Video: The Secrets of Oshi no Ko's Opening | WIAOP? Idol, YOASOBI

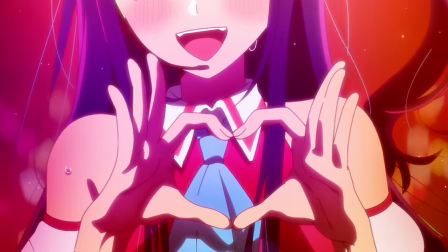(12:04)
Then we cut to Ruby's favorite plushie, a gift from Ai that happens to resemble Ai's own hairpin thing, what with the ribbon around its neck,
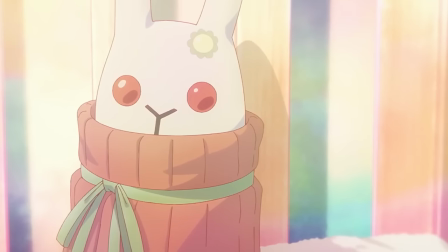(12:13)
but at the same time, the flower on its head and the turtleneck that ribbon is wrapped around kinda make it look like Sarina herself, which adds a slightly melancholy note as it slumps limply to the side.
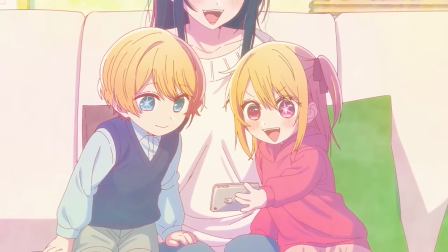(12:25)
But we don't linger there. Instead, we jump to Ai, Ruby, and Aqua enjoying a moment of domestic bliss together,
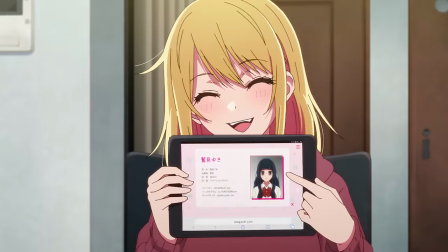(12:32)
probably watching Ai do something cool on YouTube. This sequence frames the bubbly and optimistic Ruby in obvious contrast to her darker,
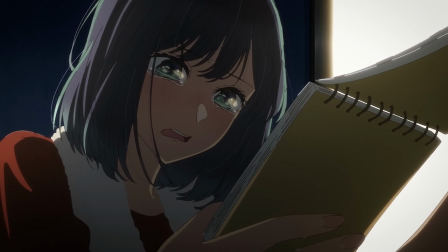(12:41)
more twisted brother, as well as the other girls we're about to see in the rest of the OP. Though, given how both the lyrics of the chorus here and most of the images in
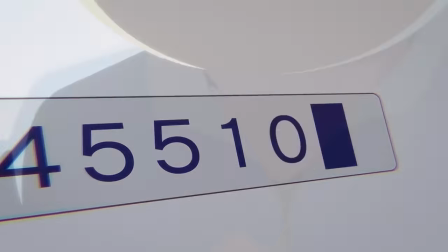(12:50)
the next sequence focus on lies about love and lies that are love, you could also read those happy memories as Ruby lying to herself.
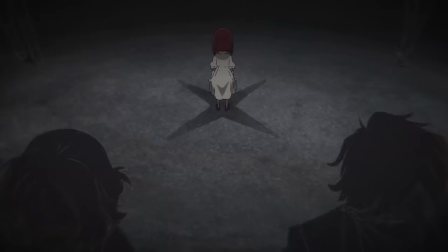(13:00)
There's a lot of layers to unpack there, but let's move on to the other girls. First, Kana's opportunities dry up and her parents head for the countryside,
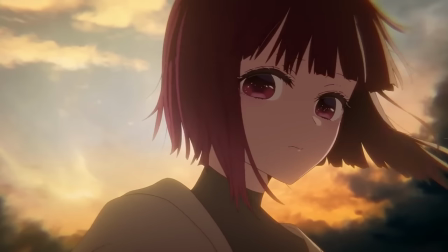(13:08)
leaving her to bite her lip and put on a brave face in the sunset of her child acting career, which might also be the dawn of her career as an idol.
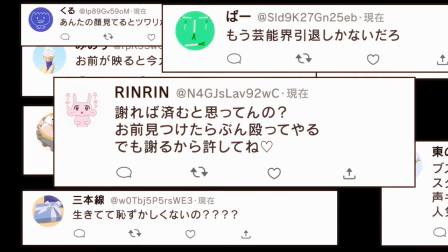(13:17)
Then we see Akane, hiding the agony that she's feeling from all the online harassment under the covers where her mom won't have to worry about it.
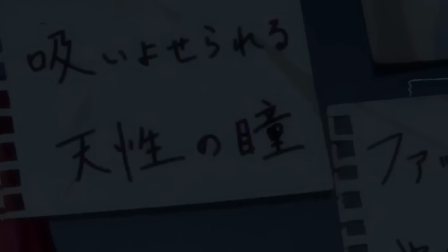(13:25)
This then fades into a shot of the thing that ultimately helped her bounce back from that, the Hoshino Ai,
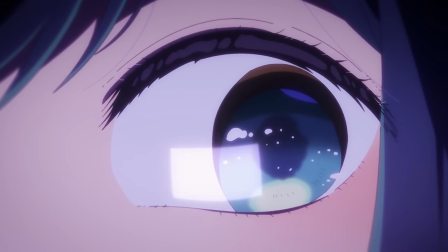(13:31)
let's call it a conspiracy corkboard, that she put together to nail that role for Aqua on Love Now,
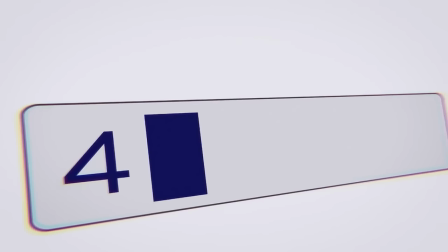(13:38)
which is then match cut with the results of Aqua's own obsessive investigation into Ai
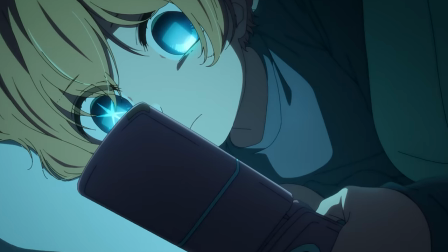(13:45)
45510, the code that finally unlocked her old smartphone after 4 years of brute forcing.
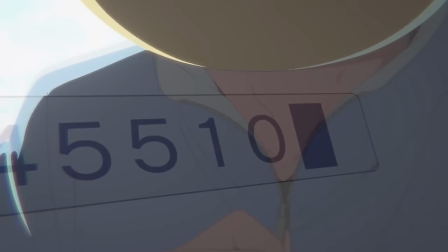(13:51)
But then that's match cut again with another way that Aqua aimed to preserve Ai's memory by disguising himself as Pieon
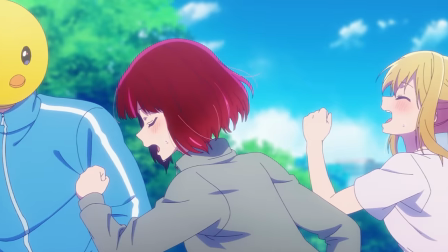(13:59)
to help the new B Komachi be the best Komachi they could be, which also happens to be a lie he tells out of his love for Kana.
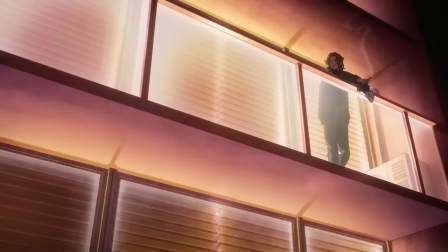(14:07)
The next two shots focus on Miyako and Gotanda, who are essentially Ruby and Aqua's surrogate parental figures,
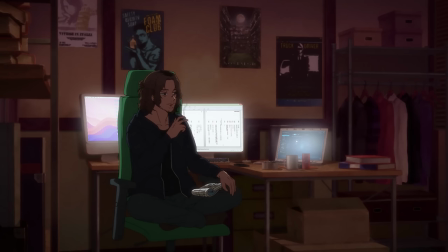(14:13)
or, as some might put it, their fake parents,
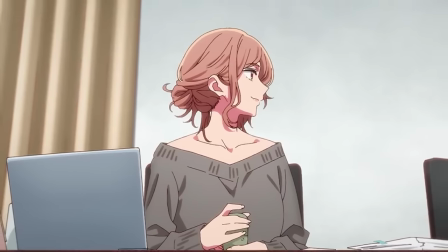(14:16)
yet the love they feel for their kids as they take breaks from work and stare off into the distance dramatically thinking about them is clearly very real,
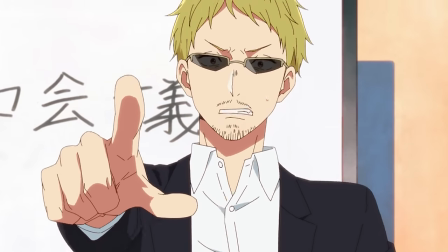(14:24)
as was Ichigo Saito's fatherly love for Ai,
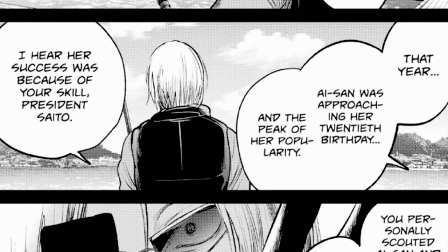(14:28)
hence why the producer abandoned his career and ran off to drown his sorrows in lake fishing after she died, as the next shot shows us.
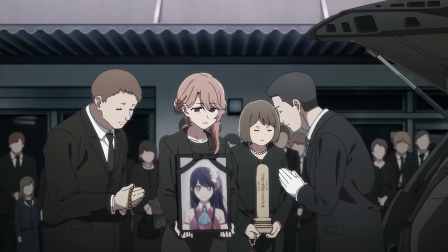(14:36)
Then the final frames of the montage poetically note Ai's own absence from this world by hanging on the Tokyo skyline at night, the lights there too bright for any stars to be seen above. Those missing stars are suggested in the next shot, though,
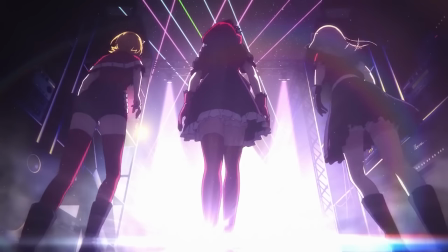(14:52)
by the lights hanging above Bikomachi as they stride out onto stage for their debut at Idolfest at the end of the season.
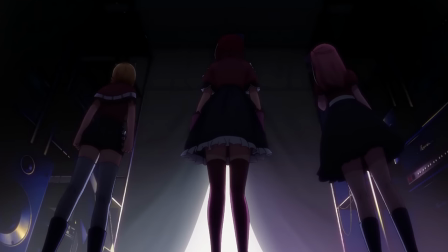(14:59)
Now, when we see this shot in the actual anime, there are curtains in front of the stage,
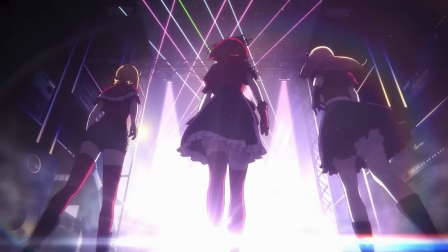(15:04)
which does make it seem like it might be a different moment, but the sound equipment on either side of them is identical. Our final beautifully animated shot of Ruby shows bright light washing across her face as she steps out onto the stage,
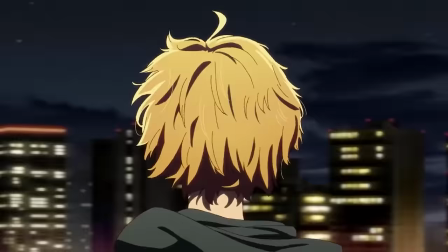(15:18)
which mainly serves to contrast the final equally gorgeous shot of Aqua,
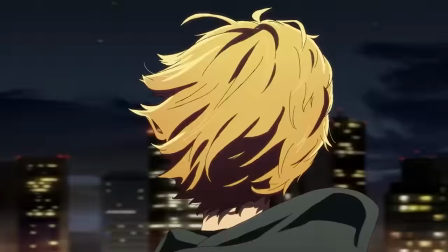(15:23)
in which his face falls into shadow as he spins around dramatically in front of a whirling Tokyo skyline. Here, once more, the OP is highlighting how the twins' paths in life are diverging.
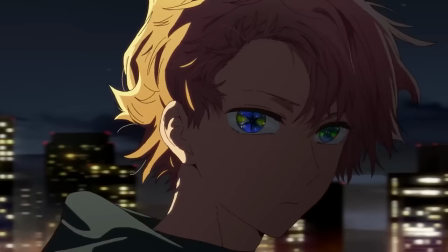(15:35)
And with how similar that zoom in on Aqua's eye is to the shot of Ai from the middle of the OP,
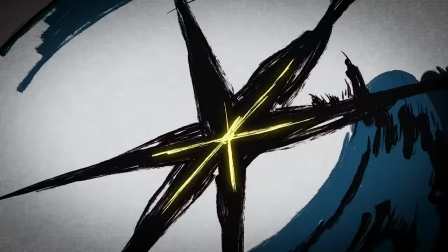(15:42)
right before she shattered, it further suggests that the path of revenge he's on might just lead to his own ruin. A dark thought to go out on as we transition to the title card,
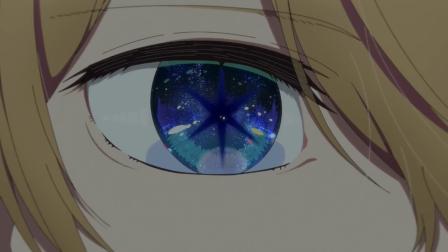(15:53)
whose shifting color palette again evokes this theme of contrast between the darker and lighter sides of this story. As that title card hangs before us, the fans singing in the background chant, "You're my savior, my true savior,
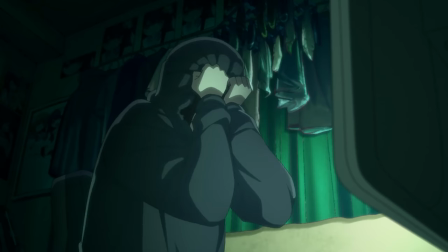(16:07)
my saving grace," speaking to the frightening fanaticism of their faith in Ai's lies.